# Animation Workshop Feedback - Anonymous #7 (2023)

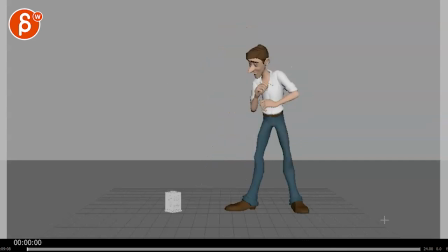402s
and then when he gets to this he goes oh what is that oh really huh and again the post-to-posting would be to avoid this would be that the head
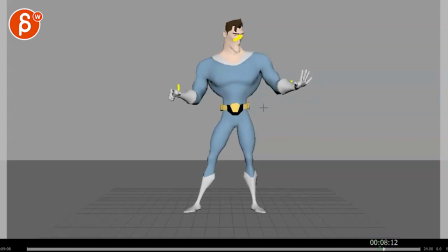409s
goes first because again we have head movement and this moving at the same time and he might look down and not do this right now he might look oh okay what else what else is different oh i guess my my shoes or my i have boots now and once he looks down
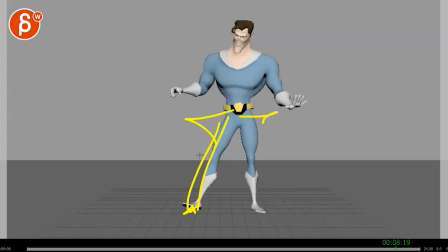424s
this is still down here right then he does a weight shift to lift up his leg so it's more like this is first then this then this this because he wants to look down what else has changed two because then he has to kind of move his body forward so
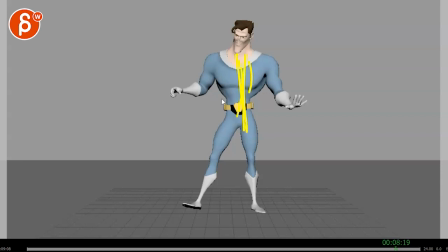439s
in terms of silhouette and line of action it wouldn't be towards cameras that's kind of flat it would be more uh leaning over to look down at his foot so again one two and then three because okay now i'm going to bring up my foot because i want to know what happens now pose-wise this would have to be something like that just because of balance,
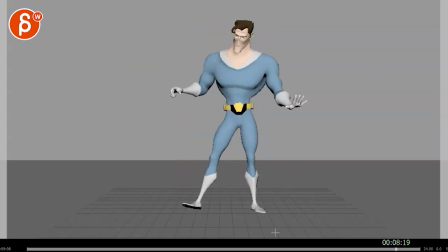459s
right? Whatever the pose is there. So think again in terms of what is leading the action and why. The reason is in terms of does he want to look at something? Now he's observing and stuff like that. And then you can go into an ending where he seems confused. How does it get resolved?
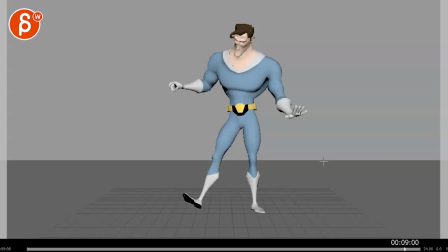477s
Is he happy about it? Is that not something that he wanted? Maybe you would have other set pieces.
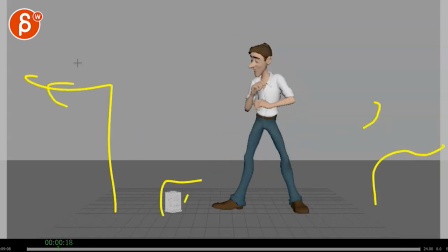485s
Maybe he is... you know where where is maybe this is in a store you know get some other stuff around here and he found this
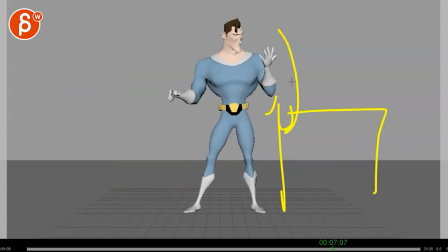492s
on on the on the ground and then he gets mad so then he just like stomps the table like oh maybe it's with his arm like ah but then he's so strong that everything breaks i know you would have to animate all this break i'm just adding stuff could also be here is empty looks around
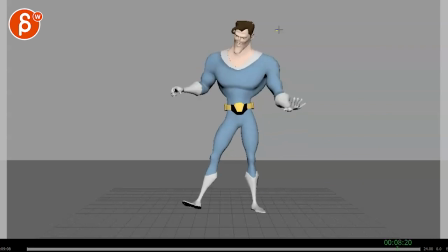506s
and then he kind of looks around again and maybe goes huh and that's kind of a like a little squeeze body feel so that he starts hovering like you know he might think can i fly but i don't want to fly away because i don't know if i can so it would be just him going
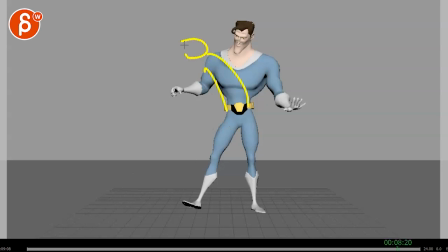521s
huh maybe maybe i can fly so he gets kind of don't do this but you know arms back and like okay okay maybe i can fly and he goes imagine you know he's maybe going number two that kind of face and then he starts hovering
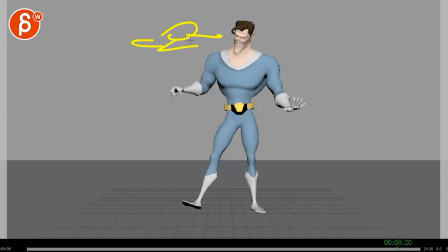536s
and then floats around left right a little bit oh oh and he's like hey i can actually float maybe i fly and then he flies off and then off screen and then she comes back here as an exit whatever you want to do i don't know there's a bunch of things you can do i think uh
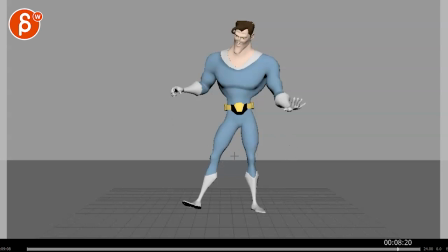550s
and again i don't want to dictate things this is your shot but i would look at you're gonna common tropes superheroes they're strong he looks fairly strong um can he fly maybe he can be invisible maybe uh i
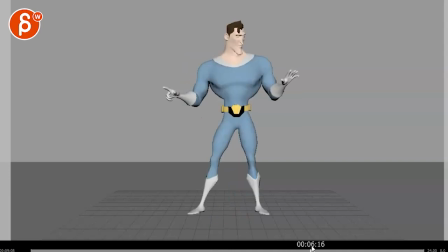566s
don't know maybe there could be something where this box here, when he's transformed, that box is on the ground again, kind of wiggling a little bit. So I kind of fell, but it's there. And then once he's done going, oh, what else is there? And suddenly this starts having, maybe some light is emitting something, and then he goes, and he gets sucked into this, and he's a genie now.
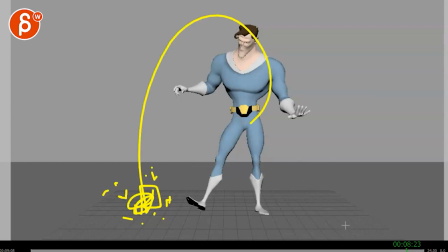586s
Like, I don't know. There's so many things you can do. So, yeah, I don't know. Think about something that's fun to do, to animate as well, and go from there. We'll obviously discuss this via email. This will be part of the submission. So let me know what you want to do, if you need more ideas or anything. But I'm going to leave it at that. All right. Thank you. All right. There's an email. You can sign up. You can start whenever you want. You can submit whenever you want. You get 16 submissions. Either way, a like and subscribe would be awesome. All right. Thank you.